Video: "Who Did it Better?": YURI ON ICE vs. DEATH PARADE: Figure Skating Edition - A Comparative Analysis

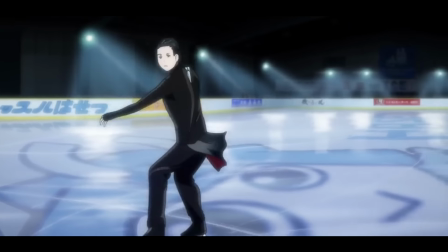(12:29)
It's almost as if it grows with us because we begin to match movements to particular points in the song,
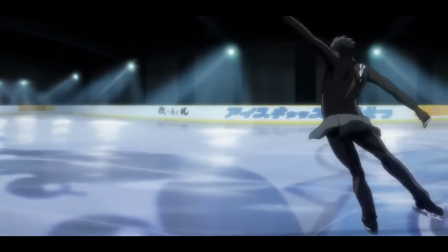(12:34)
and by the final episode we know what Yuri is going to do at that point in the song. Now,
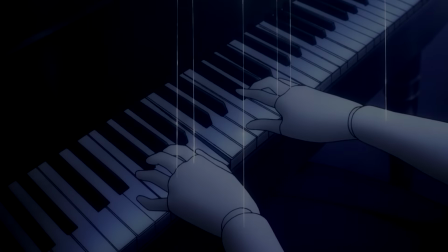(12:39)
moving on to Death Parade, the sound effects were done just as masterfully as Yuri on Ice, if not better.
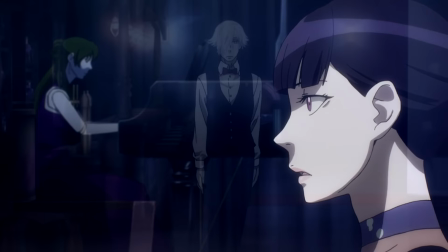(12:43)
From the very beginning, the piano begins to play with an echo that matches the size of the room, and then Chiyuki begins to skate,
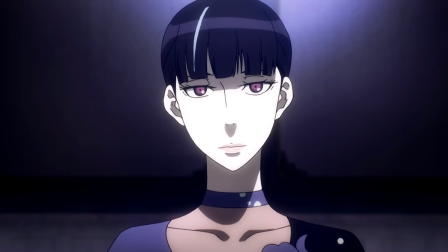(12:49)
and the sounds that the skates make are crisp and clear from the gliding across the ice to the jumps that are made.
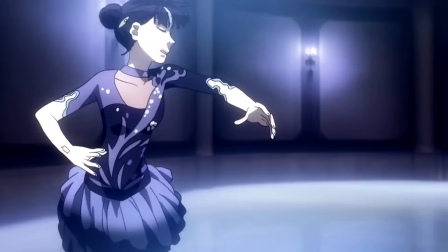(12:54)
However, as the flashbacks start happening, the background music takes over and the sound effects are gone,
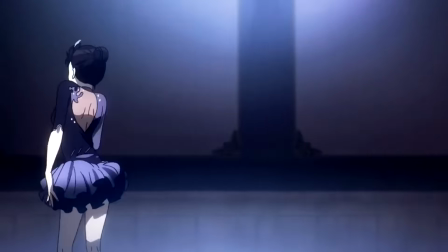(12:59)
almost as if representing that Chiyuki is completely lost in thought, though doing her performance out of pure muscle memory while remembering the events of her past.
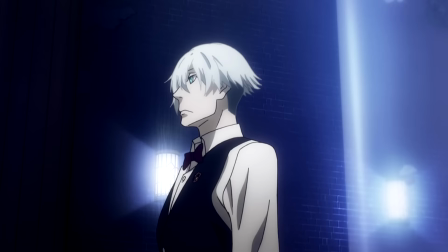(13:07)
And finally, when she realizes what she's doing and what she has become, they bring back the sound effects of the skates, cut the music, and end the performance.
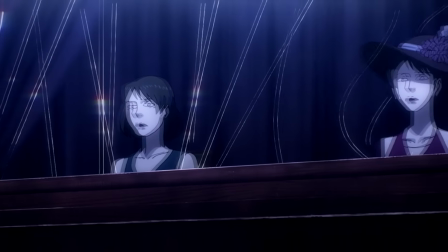(13:14)
So in this particular scene, the sound effects and music served an additional purpose that helped to compose a better story.
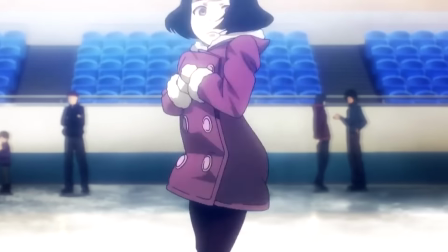(13:20)
They're not only props, but also transitional points between Chiyuki's cognizance of her surroundings.
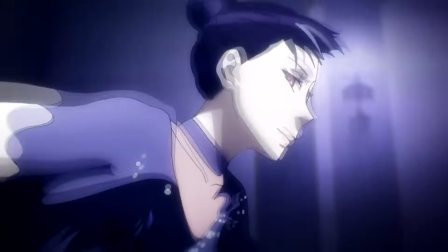(13:25)
Now, the music used is a personal favorite of mine that goes by the name of Moonlit Night by composer Yuki Hayashi.
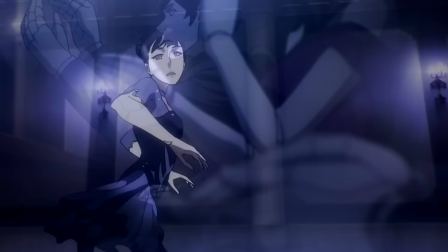(13:32)
This piece was made specifically for Death Parade and succeeds perfectly at getting an emotional response from the viewer.
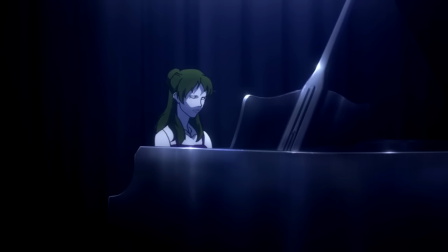(13:37)
It is synced well with the flashbacks and the movements of the performance and helps to get the feel of the scene across.
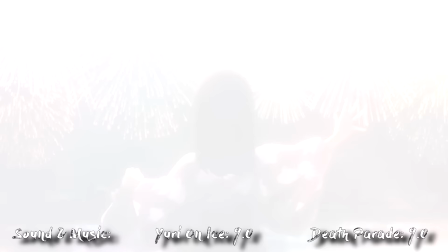(13:43)
Now, since both figure skating scenes took different approaches for their sound effects, it wouldn't be fair to give either a score above the other, since they both succeed in what they were trying to accomplish. Death Parade being crisp and clear while signifying Chiyuki's awareness, while Yuri on Ice is being more for maintaining that real-world outlook on competitive figure skating.
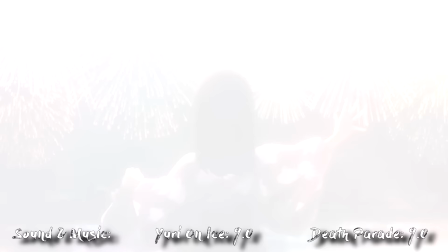(14:00)
In terms of music, depending on the episode for Yuri on Ice, both give out a significant emotional response that can only be described as the feels.
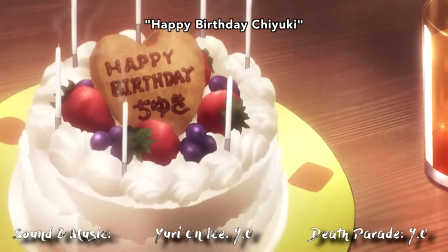(14:09)
So I have to give them both a tie with a score of 9 each. Alright, now that the scores are in, let's take a look at the winner.
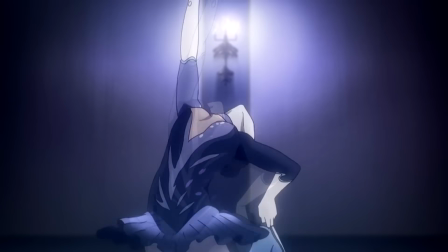(14:16)
With a score of 35 out of 40, Yuri on Ice narrowly beats out Death Parade, which got a final score of 33.5 out of 40.
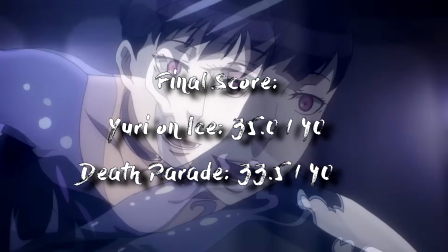(14:24)
Yuri on Ice took the character development and storytelling categories, while Death Parade dominated the animation one,
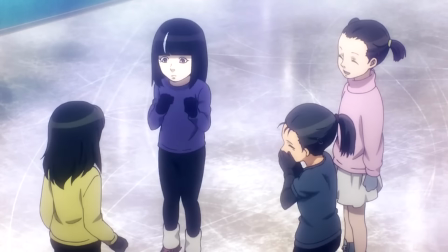(14:29)
but tying in the sound and music category allowed Yuri on Ice to maintain its lead.
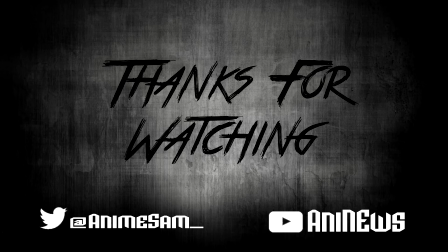(14:33)
So, this was our first episode in our brand new collaboration series between OkamiViking and I really hope you guys enjoyed this video, and if you have an idea for what two shows we should do a comparison for next, leave a comment below. So, as always, thanks for watching, and I hope you enjoyed watching this as much as I enjoyed making it.
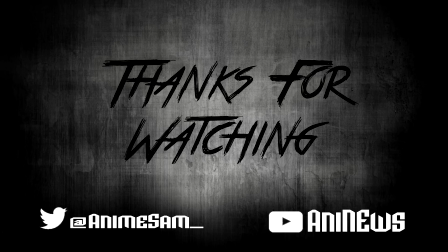(14:49)
And if you want to see more of this type of anime content, then you already know what to do. Also, if you're new to the channel and made it this far, thanks for stopping by, and I hope that you stick around for more of my content. So until next time, ciao!